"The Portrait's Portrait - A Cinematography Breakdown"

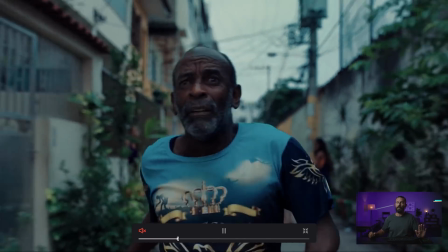4:07 Beats by Dre, before Beats by Dre. I like it.
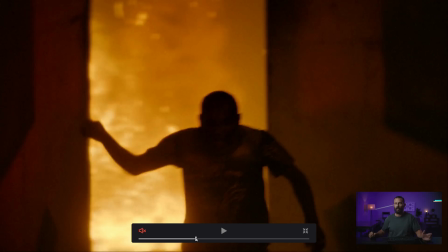4:13 And let's get to the good stuff here. I mean, all of this stuff is great. I highly suggest you look at it.
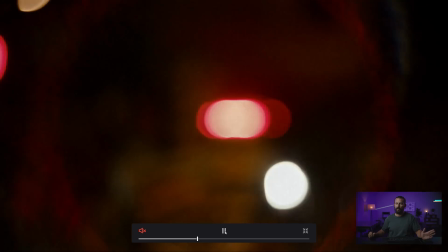4:17 This right here. We switch from whatever lenses we were on. Let's go to the Lomo.
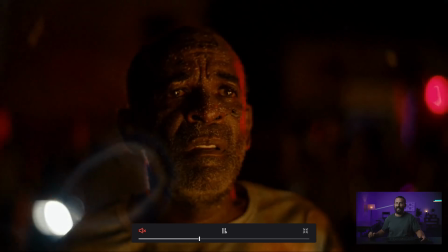4:22 Let's go to the Petzval. Yes, please. This is cinematography glory here.
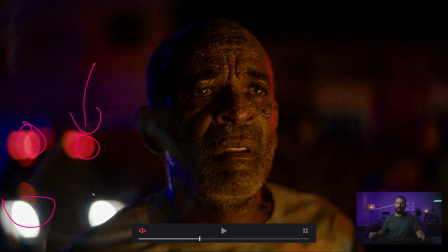4:28 We got all this stuff in the background, right? Creating interest. It's not just a big black blob over there. We've got the edge coming down here. We've got his light. Look at the eye light is actually like a T. We've got a little bit of leak coming down here, plus the whatever that is, the ash or the perspiration that's on his face.
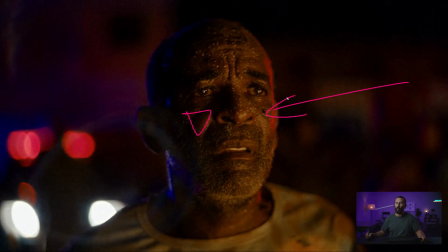4:46 But the light, the sort of oranginess of the fire mixed in with the police lights,
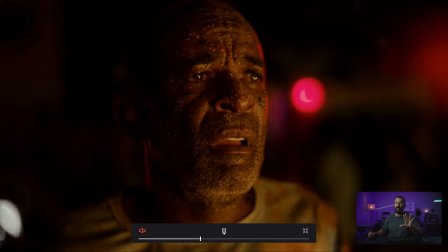4:51 mixed in with the slow motion, like turn as things are falling. I mean, that is a beautiful shot.
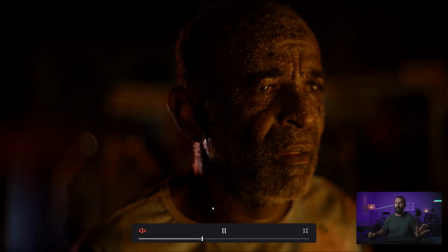4:57 It doesn't get any better than that. This is it.
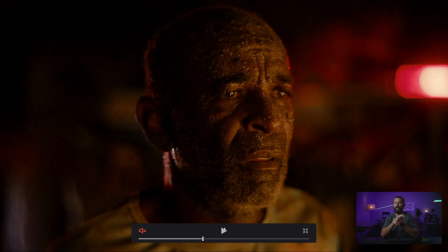5:01 If you're trying to do stuff that looks good at night, a portrait of someone, this is it.
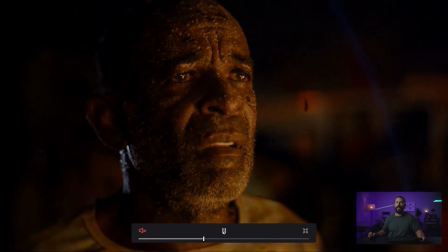5:08 This is everything that we talk about done as good as you can do it. You've got the little flares from the crazy old Russian lens.
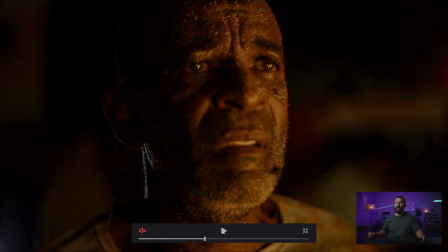5:14 It's like actually sharp too. That's a rarity. That is just a good looking shot, man.
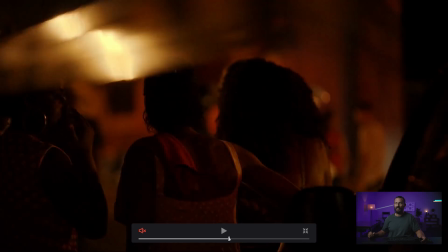5:22 Okay, then we get into VFX. Okay, VFX is not easy. And let's go to, there was one other one that I wanted to do in here.
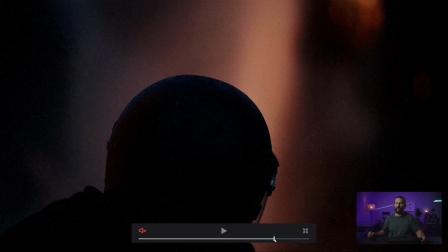5:28 I mean, it's, like I said, really, really nice stuff, but it's the, oh, this is it.
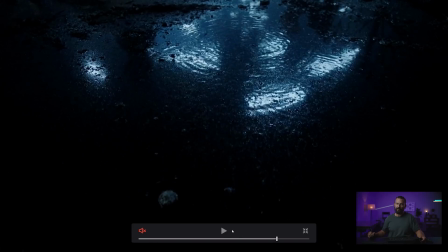5:33 Okay, same shot as the beginning stuff, right? We start, you can see the reflections in the ground.
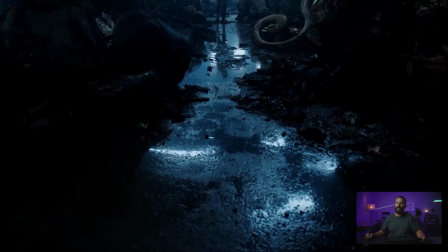5:39 All right, we're gonna push the techno up and let's track in. Keep going, keep going.
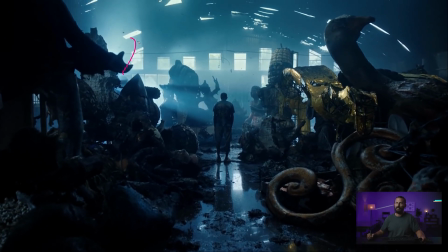5:46 We got our 18K over here just blasting through all of the haze. We've got all these little things up here to, again, just to create interest.
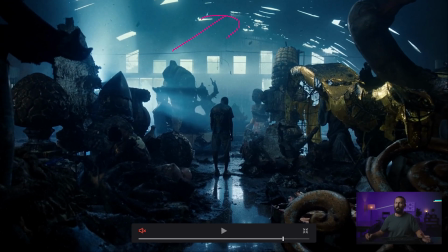5:53 So it's not just, it's not solid. It's not a solid roof that doesn't allow for any depth. It's got all these little holes in them. We're leading all these lines down to our man here. Let's just keep pushing in.
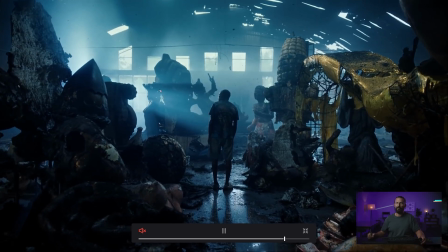6:05 All the reflections in the ground, nice and easy. Haze, falling little particles.
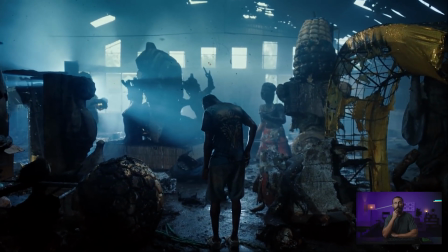6:10 I mean, if you're the cinematographer here, you're just sitting at the back of that crane at the monitor going, I'm gonna get another job after this.
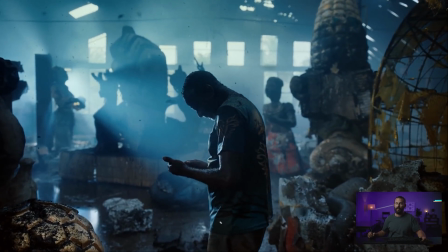6:19 We are not going to starve. And don't show me that lamp.
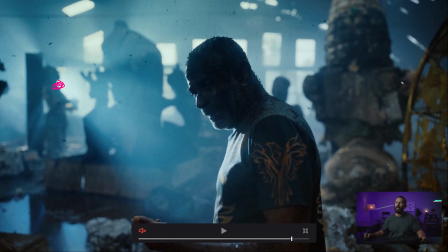6:24 Don't show me that lamp. Boom. Okay, now, what normally happens on a big long move like this, let's see if we actually get to it.
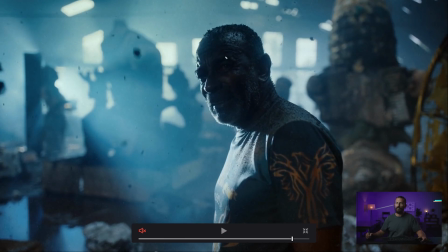6:33 Okay, so see this little eye light up here? Normally someone would be walking next to the techno with like the old China ball setup. So you just get a little bit of that filliness here and you get the eye light, right? So someone is just walking next to the camera. Can't be there at the start because you've got the big move, right?
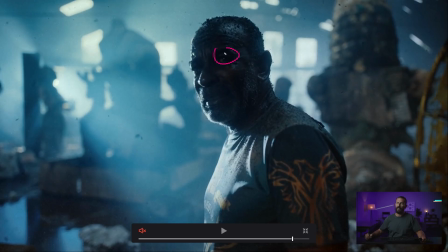6:49 So someone just has to be walking there and you can see it come up in the eyes. Yeah, right there. And you can feel the fill and you can sort of feel the light from above as well. But really it's this hard edge that is doing all of the work. Now, you know, as well as I do, the next shot, if we'll probably cut away to something and then we'll come back to it.
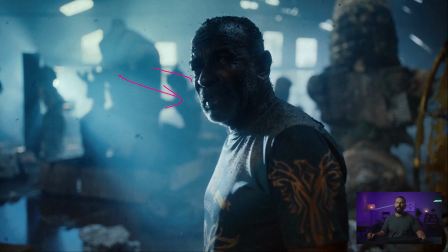7:07 Chances are, if we're gonna come back to this portrait, it's gonna be significantly softer. And why would this light be significantly softer? Because we don't have to do the whole big move. We don't have to see this whole big background. It might be closer in on them.
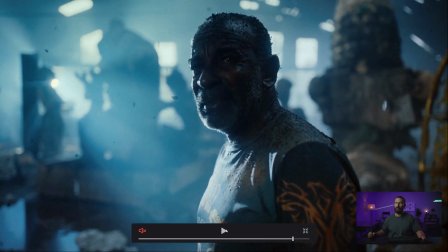7:18 And then we can soften it and make it a little bit more nice. So remember this lighting setup. Harsh light on this side, a little bit of China ball fill or whatever we're doing here to get that eye light, and then this toppy light over here, right?
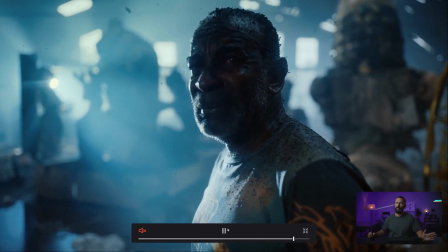7:29 Remember that. Now let's see where we go. Again, still a beautiful looking image. Okay, we're outside.
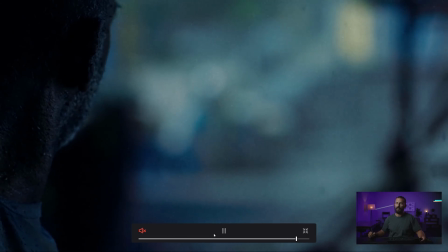7:37 Super long focus pull, slightly missed, and okay.
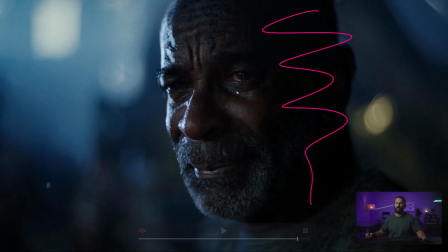7:45 So what did we do? We completely took away the fill. Get rid of it, right? We moved all of our light to the far side. So we get our little V here. We've taken this down significantly. So we're still getting a little bit of an edge, hot edge, but just mixing them up. Look at this behind the dark side of his head. Why is that there?
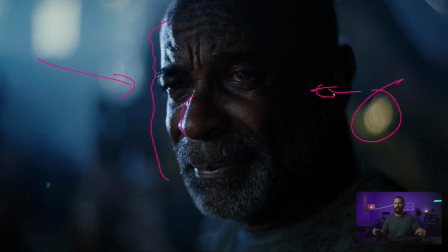8:03 Just because it mixes up bland, boring flatness, especially in an image like this where you're so soft back there. The depth of field is so crazy that you just put a little highlight back there. Same with these things.